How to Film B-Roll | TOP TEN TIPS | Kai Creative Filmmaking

What is up guys, this is Kai from KaiCreative and today I'm talking about B-roll or B-reel or cutaways.
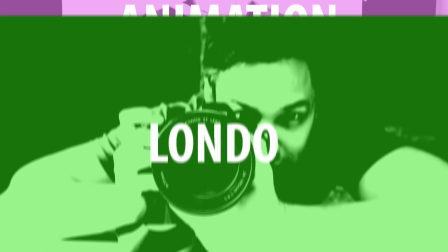So welcome to the channel. This is a filmmaker videography channel, so if any of those things interest you then make sure you subscribe and get involved in the comment section down below.
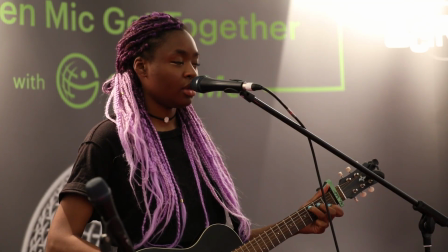[0:23]
Now I film and edit things from corporate events, concerts, weddings, promotional video pieces,
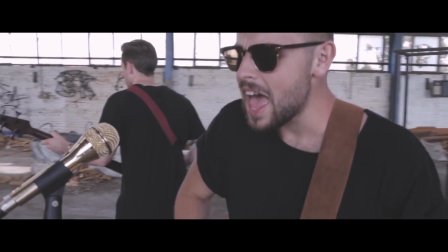[0:29]
trailers, music videos, short films, and all of those things require B-roll. So according to Wikipedia, B-roll, B-reel or cutaways are supplemental or alternative footage intercut with the main shot.
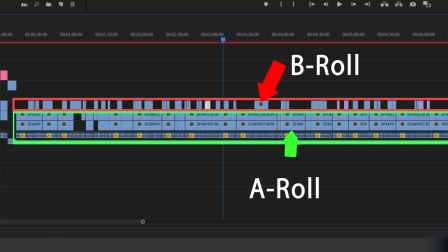[0:43]
The term A-roll should refer to the main footage but isn't really used nowadays. So with that out of the way, there are generally two types of B-roll. First, you have planned, scripted content. This would include things like short films and music videos. And normally you have more time to plan your shots, set up the actors, and retake if you need to.
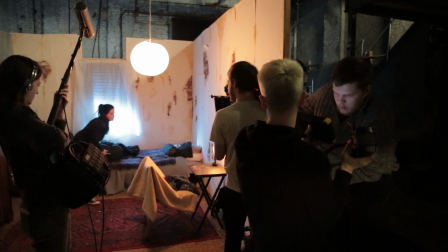[1:02] And then just do that one more time. Cut, reset. No, Don't cut. Don't cut, but reset.
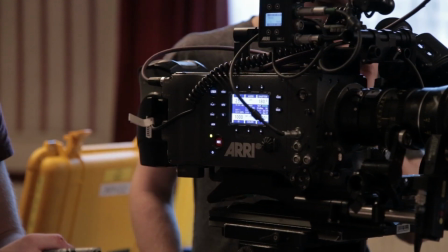[1:08]
For these types of content, you can generally use one camera. The second type of B-roll comes from unplanned content. And this would include things like weddings and events. And the issue here is you generally can't do retakes. Once those pivotal moments are missed, you've missed them forever.
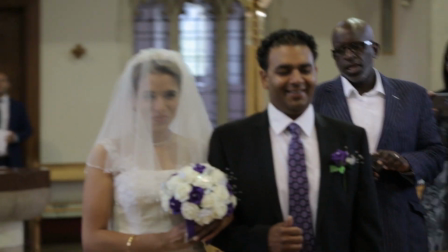[1:26]
You've got one shot at those, and one way to offset the risk here is to use multiple cameras. Now people generally want the same thing from their content. They want content that is engaging and interesting to watch.
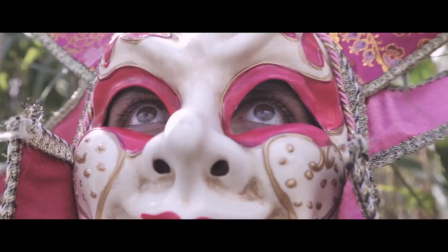[1:38]
And so that means that you have to film a lot of B-roll so that you give yourself options and a chance to cut in as much as possible to keep them engaged and interested. This is especially true for content that might not necessarily be very interesting.
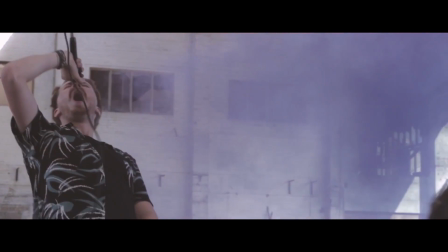[1:53]
And for things like event promos, wedding trailers and music videos, most of the cuts that you're going to probably be using will be B-roll.
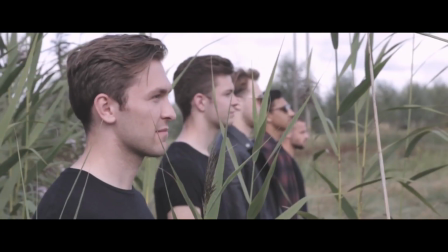[2:02]
So getting enough content and interesting content to tell a story is both a challenge and extremely important. So let's jump into the techniques that I use to film my B-roll. First up, film in threes.
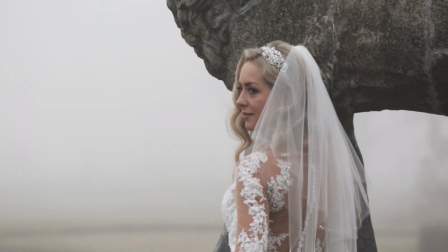[2:17]
So use a zoom lens to get a mid-range and close-up shots and a wide angle mounted on something like a slider to get smooth,
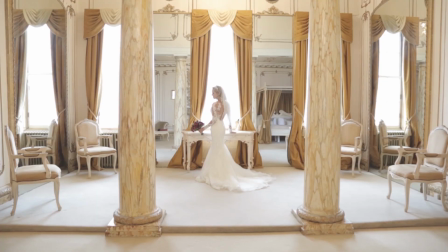[2:24]
establishing, parallaxing shots or general movement shots. This gives you more content to play with, allowing you more details to tell the story that you want to tell.
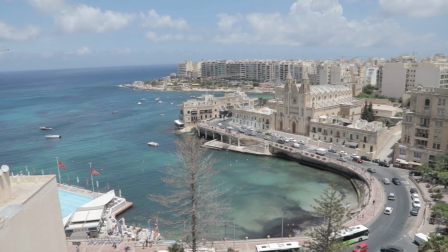[2:33]
It's like having mini stories inside of your main story. Check out the link below for a complete video that we have for filming in threes. Now this brings us on to our second point. Get controlled moving shots.
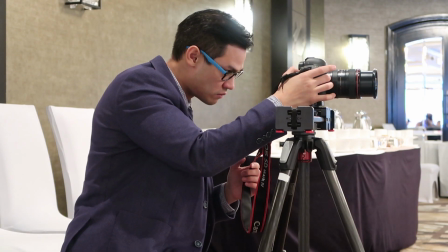[2:45]
So this would include parallaxing shots on the slider, smooth glide cam and gimbal shots, jib crane shots.
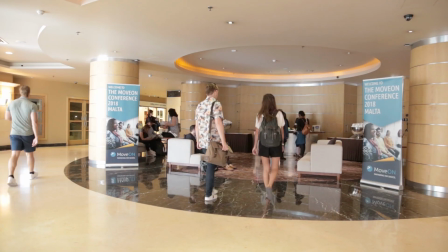[2:51]
Subtle controlled camera movement, especially something like a parallaxing shot, can make the most boring scene seem interesting. The third point is to focus on emotion. So make sure you get those smiling faces.
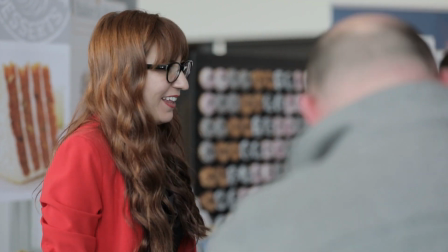[3:03]
Film with a zoom lens like a 70 to a 200mm lens that will really allow you to put some distance between you and your subject,
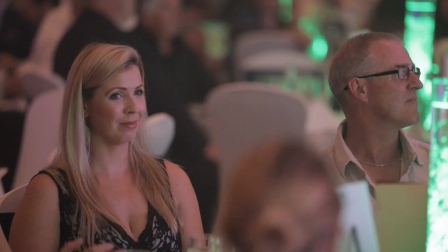[3:10]
but also with an aperture like 2.8 it will help you to have depth of field, allowing you to isolate your subject of interest and allow everything else to melt into buttery goodness into the background. So point 4, especially when filming people, is to use the count to 10-second rule. So set up your shot and record for a count of 10 in your head with no movement.
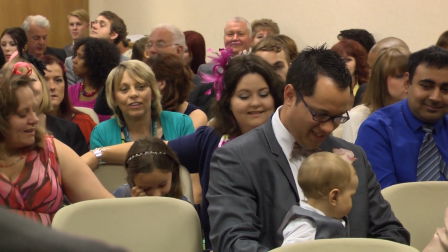[3:30]
Don't be tempted to zoom or move your camera. I can't stress this point enough.
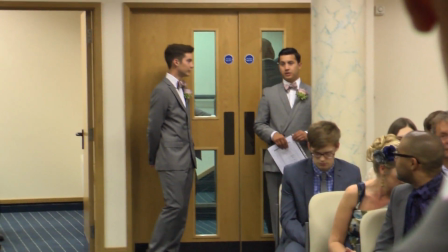[3:34]
I can't emphasize the amount of times in the past where I've moved the camera and didn't have a decent stable shot for more than a second that was useful. So I ended up with tons of useless B-roll. So if you follow this rule, you will definitely thank yourself later in post-production. Point number 5 is to be patient.
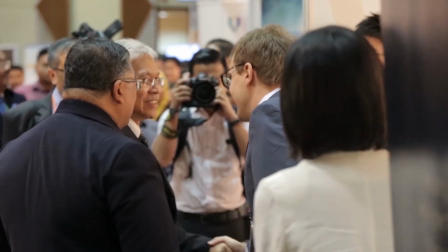[3:52]
Wait for that smile or wait for that pose or action, that handshake, or someone handing over a business card. All of those small gestures can have a massive impact on your final video. Of course, you don't want to wait around forever. You could waste vast amounts of time just waiting for something to happen. Get the shot if you can and move on if it's taking too long. Point number 6 is to film outside during the golden hour.
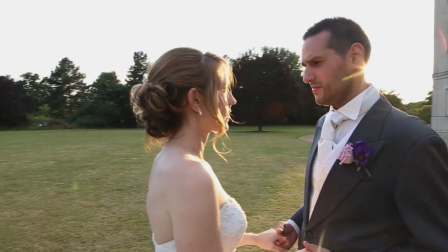[4:17]
This is a time when the sun is either just rising or setting. The golden light that the sun shines out makes everything look amazing.
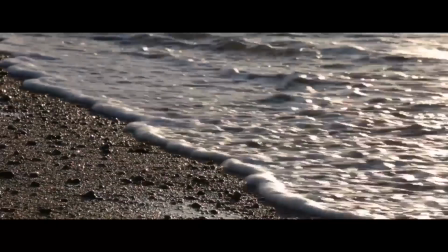[4:25]
So whether you have a scripted piece of content or running and gunning at an unscripted event, using that time wisely can instantly give you a collection of B-roll that is priceless for your production.
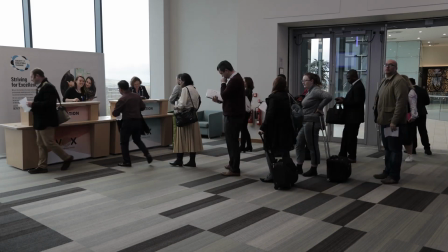[4:36]
Point number 7 is to get some time lapses. Time lapses are awesome for events, showing the build up of crowds at reception desks and conference rooms, or even on the dance floor.
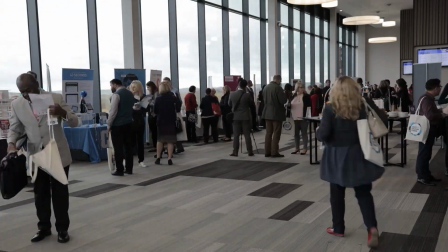[4:45]
Time lapses can really add to the atmosphere and energy of your video. Point number 8 is to shoot in slow motion. Now, there are a number of benefits from shooting in slow motion. One is that it reduces the shake in your handheld shots. Another is that it gives you more time to play with for those emotional shots.
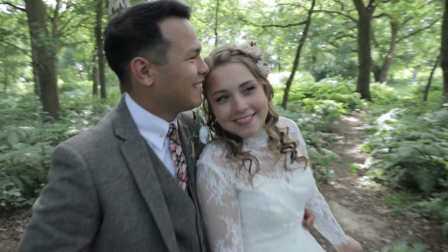[5:03]
So if you have a bride who is smiling but only 2 seconds of that footage, if you have shot in slow motion, you now have a couple more seconds to play with.
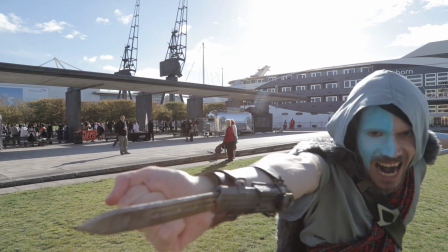[5:11]
And of course, certain shots just look amazing in slow motion. Point number 9 is to get yourself some establishing shots. So generally these will be wide shots of the location that you're filming in. So if you're filming at an event, then get a nice wide shot of the venue.
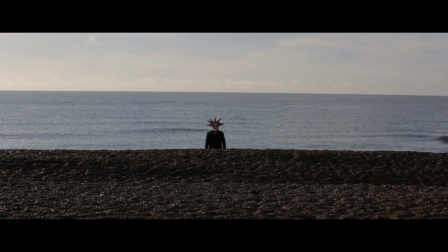[5:27]
If you're filming a short film, get wide shots of new locations. This really helps to tell the viewer that the location has changed. And this does work with crop shots too, but generally use wide shots, as you'll find these are perfect for setting the scene and for changing locations.
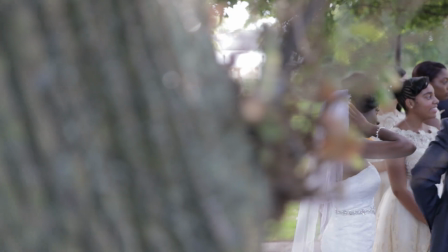[5:42]
Point number 10 is to think outside the box. Different angles, use different lenses, look for things to shoot through.
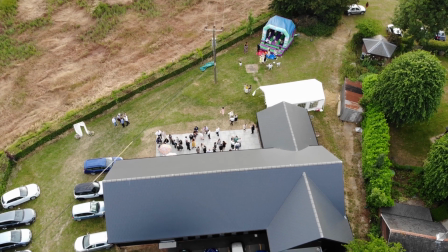[5:49]
Use drones for different types of perspectives if you can, and try to mix in as many artistic shots along with your standard B-roll shots as time allows. A bonus tip for you is to make sure you film all the details. So whether you have favors on a table at a wedding,
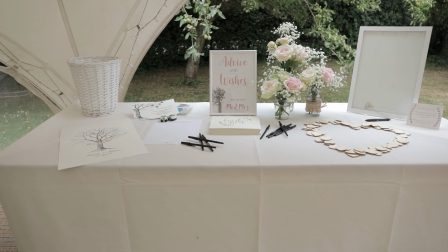[6:06]
or if you're doing a short film and there's maybe some trinkets on a wall or on a table, make sure you film those,
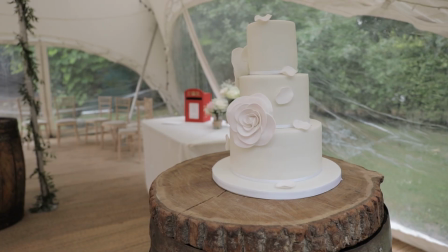[6:11]
because if you get the details in, you can really cut away with them to help you in your storytelling process. So thanks for watching, guys. If you have any tips on filming your B-roll, then do let me know in the comment section down below. If you found this content valuable, please do share it with someone else who might find it just as valuable as you. Also, don't forget to stay creative, imagine, implement and inspire, and I will see you next time on KaiCreative. KaiCreative Ninja is gonna kidnap. Oh, are you serious? No. We could do some CGI smoke effect. What is this?